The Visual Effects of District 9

One of the main challenges we had was to make something that looked sort of insectoid and also alien,
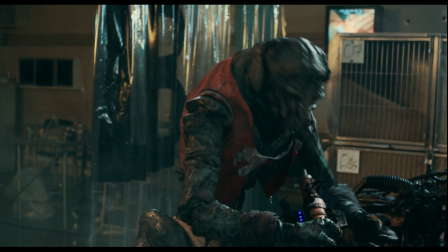[8:22]
so not exactly like an insect, but sort of gave the feeling of insects, but was alien, and then also that could emote and that the audience could relate to. You're only getting 50% of what humans read emotionally, which is the eyes.
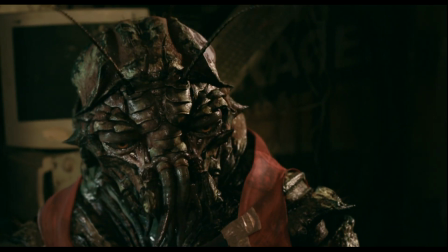[8:35]
You're not getting the lower part of the face. So there was definitely a lot of work done in figuring out how those pieces of shell could move together to create the motions.
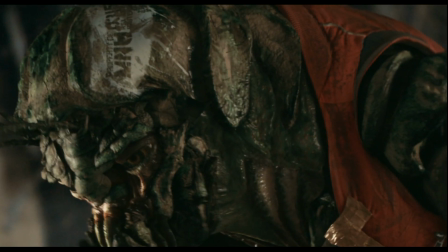[8:43]
You have to sort of, have something recognizable by humans,
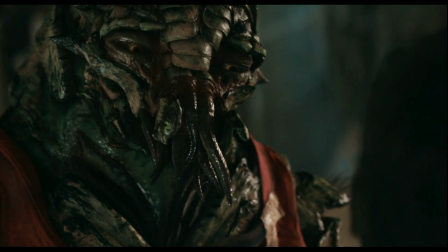[8:47]
even if it's a completely alien creature that they can relate to and realize that that's the emotion they're going to.
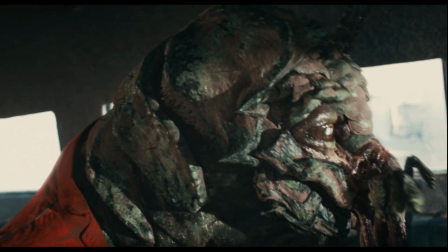[8:53]
So I was completely stressed out that we wouldn't be conveying the emotional resonance that needed to happen with that character. But now, I'm okay. So, there was lots of challenges in different ways between getting the interaction of the aliens with humans and then just getting lots of aliens in there. The most fun for me tends to be the finishing touches.
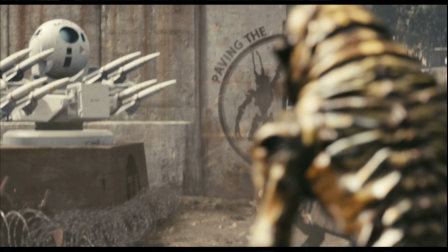[9:15]
I think the most satisfying thing for me would be that Neil sort of conceptualized this completely alternate, reality.
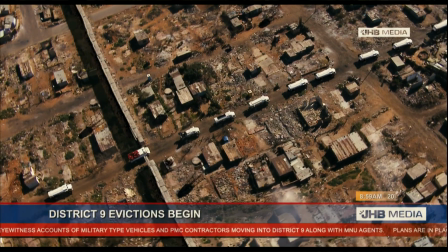[9:23]
It's our world, but it just has this one thing that's different.
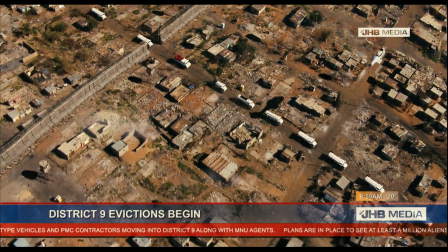[9:26]
What I want it to be, and what I hope it's on the rails to becoming, is a science fiction piece that is presented in a slightly more unusual way.
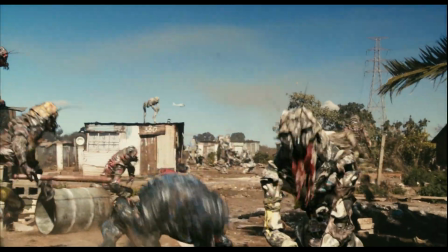[9:35]
It has lots of elements of traditional filmmaking, but it also has some other elements that are a little bit less traditional, and the setting is very untraditional. So all I'm trying to do is make a film that has all of the sci-fi elements that I really like, injected into a slightly twisted version of how we normally see it.